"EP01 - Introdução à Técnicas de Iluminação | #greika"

Here, we're using the Godox P120H softbox to soften the light. This type of softbox allows for a smooth, soft beauty light while still allowing it to be directional.
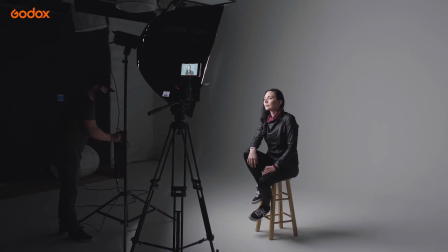[4:28]
With diffusion, the closer you are to your subject, the softer the light will appear, almost as if your subject is glowing.
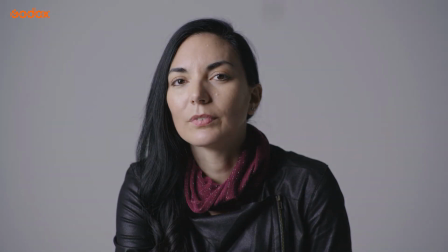[4:35]
If you move the light further away from your subject, the intensity of the light will decrease, but the light will appear harder, creating more defined shadows and contrast.
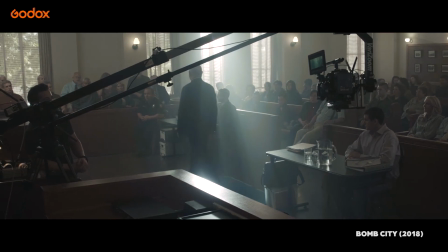[4:44]
Motivated light is used to represent natural light, such as the sun's light, moonlight, or street lamps.
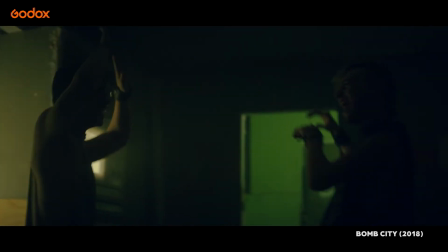[4:49]
It is mostly used to enhance practical light, such as light coming from a window or another source that is actually seen on screen.
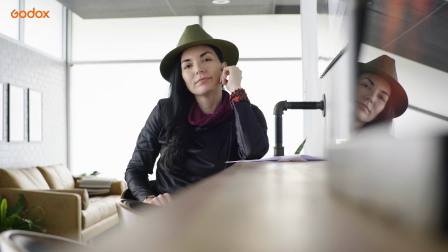[4:56]
Here, our background was illuminated by several frosted windows in the background. We took advantage of this ambient light and used it as our backlight.
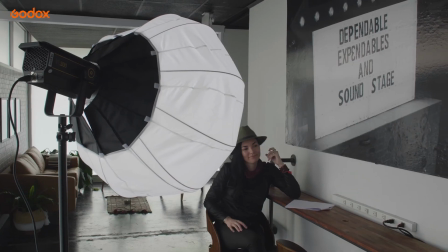[5:03]
We then used the Godox lantern softbox to mimic the window seen in the background. The lantern allowed for smooth,
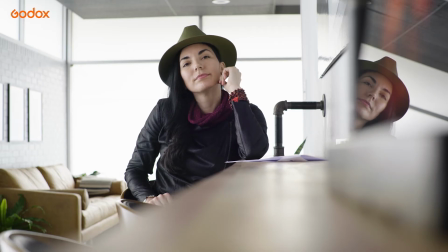[5:10]
soft light across the subject, making it seem as if the windows continued throughout the room. Practical light refers to any light in a scene that actually appears on screen.
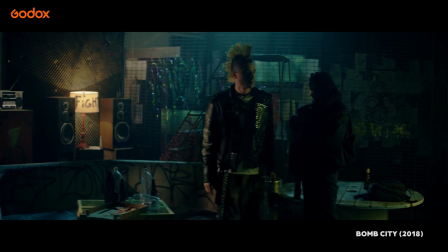[5:18]
Practical lights range from household lamps, candles, a television set, police lights, you name it.
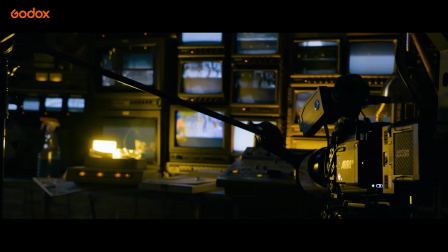[5:23]
These lights help the scene look more believable and natural. Many times, a practical light isn't powerful enough to illuminate a scene on its own, so we use lights off camera that are motivated by these practicals.
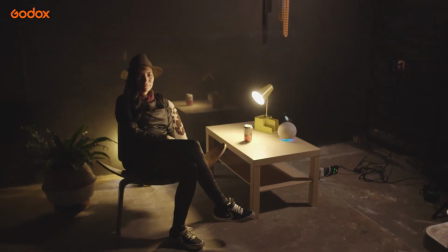[5:33]
These lights can give the scene a boost, but still allow for things to look motivated by the practical light.
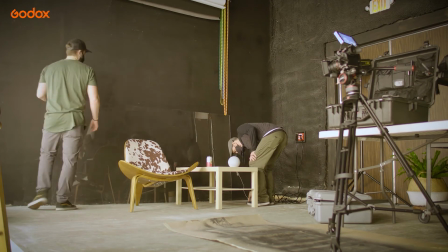[5:37]
As an example, we quickly put together a small scene.
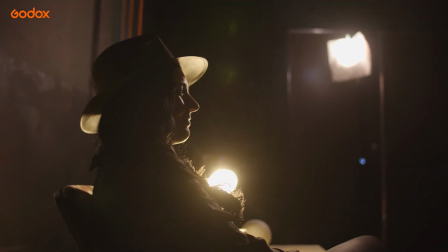[5:40]
To help slightly enhance our scene, we've added a VL300 with an orange gel, also referred to as CTO, along with a frost gel to help soften the light.
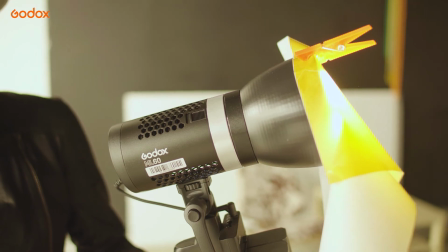[5:49]
We also placed a battery-powered Godox ML60 with a CTO and frost gel within the scene.
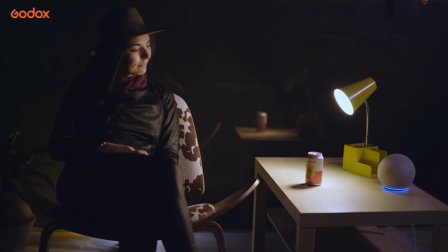[5:55]
We placed this on the ground behind our subject to help pull her from the background and mimic the light from a plug-in night light or the reflection from the lamp as it bounces off of the chair, table, and window. Hopefully, this introduction to some basic lighting will help you understand the fundamentals to cinematic lighting.
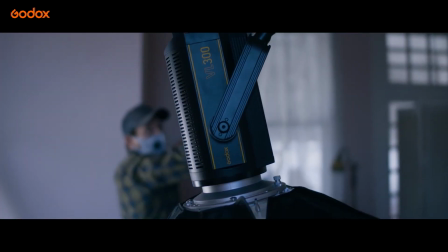[6:10]
Remember, there are no rules to creativity, so always feel free to experiment to see what works best for your project.
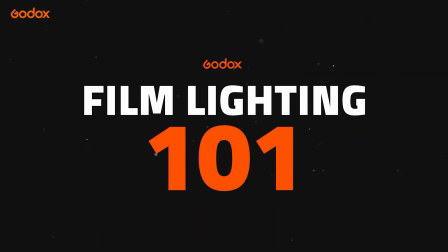[6:16]
Thank you so much for tuning in to Godox Film Lighting 101. We'll see you next time. Happy filming.